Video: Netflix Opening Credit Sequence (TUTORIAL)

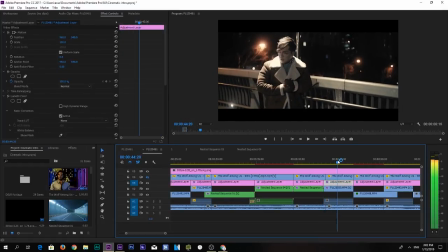810s
And as for this, it was shot on 100 frames. Yeah, pretty much self-explanatory. Lumetri color, voila. And what do we have here?
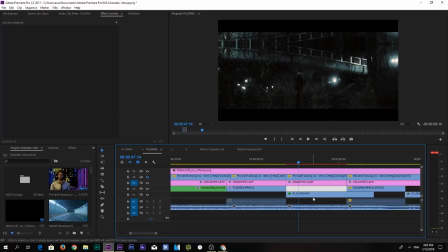828s
Okay, so this was the footage that I've had the most difficult time to work with and spent the most time editing and refining a lot of things here. Because the footage of itself alone, I'm gonna show you guys how this actually looks.
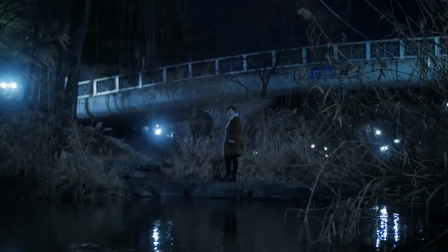843s
This was the plain footage. The color temperature for this camera was 3200, so it's very bluish and everything.
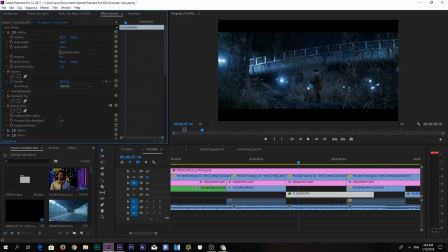855s
And it was also shot, I think, in about above 4000 ISO, and we were really rushed on time, you know, and we kind of had a hard time looking for the very specific location where the
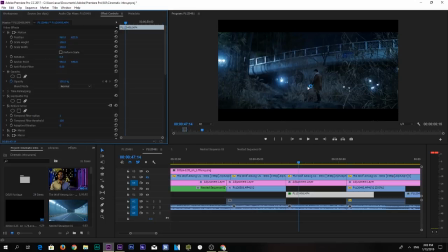870s
bridge was the background and the foreground can actually stand below it. So but by chance we found it, and we went on and set up the camera very close to the water itself. As you can see, that's the water right here.
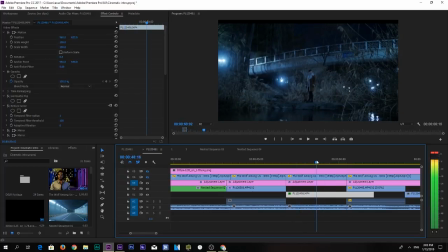887s
And then we shot the footage, and just me wandering around what the fuck I am and all that stuff, right? But we needed to fit this footage in because it's a very important gap that connects of me walking and stopping, right?
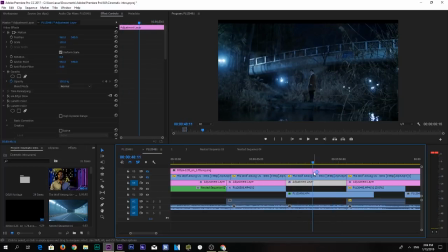905s
And so this was the very important footage, but it wasn't a very usable shot. But it wasn't also footage that I can just sacrifice in putting anything else in, because that kills the story. All right, what's the first thing we did here? We did a horizontal flip because we wanted the talent to go left to right.
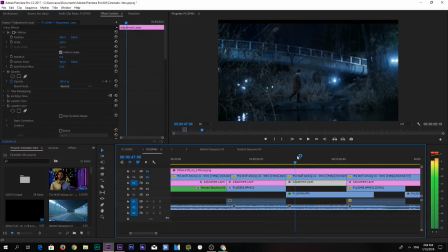924s
As you can see, we're going left to right, not right to left. So that's what we did, left to right. Next, we did, come on, a reduced noise effect. All right, let me just quickly show you guys how reduced noise actually works.
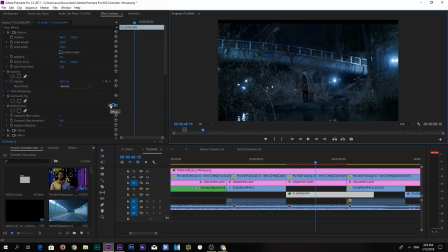944s
I might do a separate full tutorial on this if you guys want, but let me just walk you through what this is.
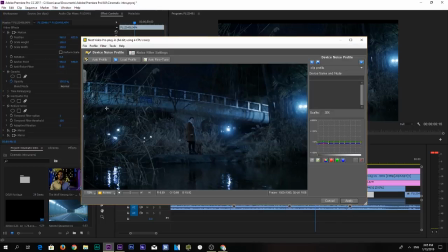951s
It's a paid effect, but it's amazing. It does wonders. I think I did an effect tutorial on this way before, about 5 years ago or 6.
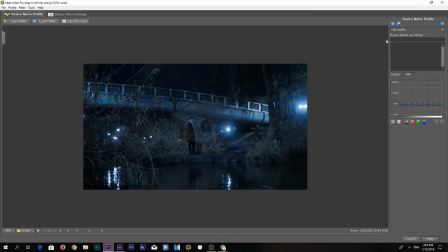961s
All right, we're here on the, let's make that big for you guys. Why not? We're here on the neat video. Now, the only thing you need to worry about is the auto profile and your cursor. First thing you guys need to do is able to tell the software which is the noise profile.
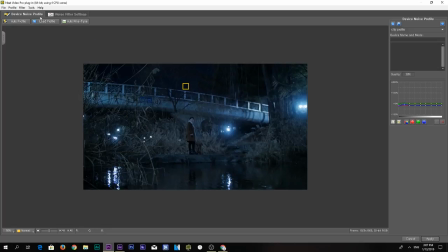980s
So from there on, what I'm going to do is click auto profile. Just click yes. So it's gonna sample out the noise, and you are able to preview the file by clicking on the noise filter settings.
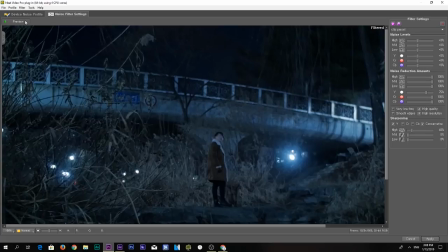993s
By going on there, it's been filtered, and by clicking on preview and on preview, it's gonna show you before and after.
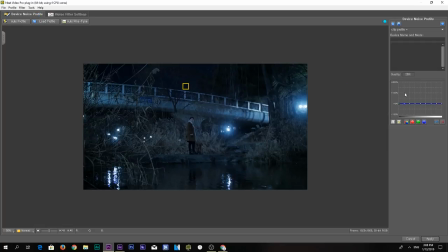1001s
Now, I don't think it did a great job, because as you can see on here on the small window, that it did not move at all.
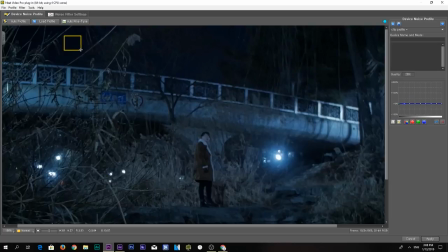1009s
So I'm going to find another place that's a lot bigger. So green is the ideal size, and it says clipping in RGB channels.
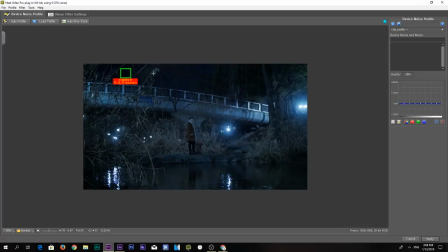1020s
Simply put, it's just saying that the blacks are being crushed. It's clipping. You know, if it's too white or too black, that means clipping. But, you know, I don't care. Let's do it. Auto profile. Voila.
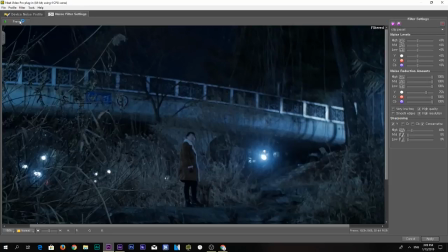1036s
And going back to the settings, preview on preview, did a better job.
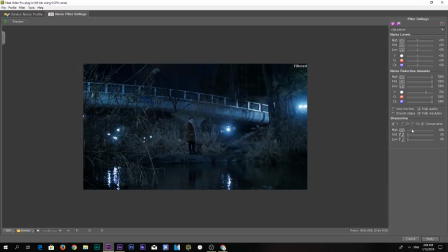1041s
Yeah. Okay, that's pretty much it. You can add sharpness here if you want or not. Okay. I think that looks about good. Click apply.
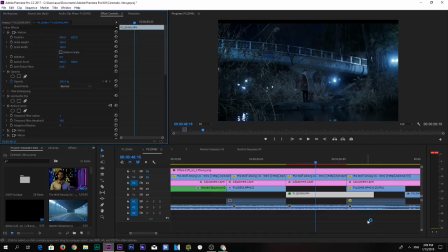1052s
Like I said, if you guys want an in-depth tutorial on this, let me know. I will do a separate one for it.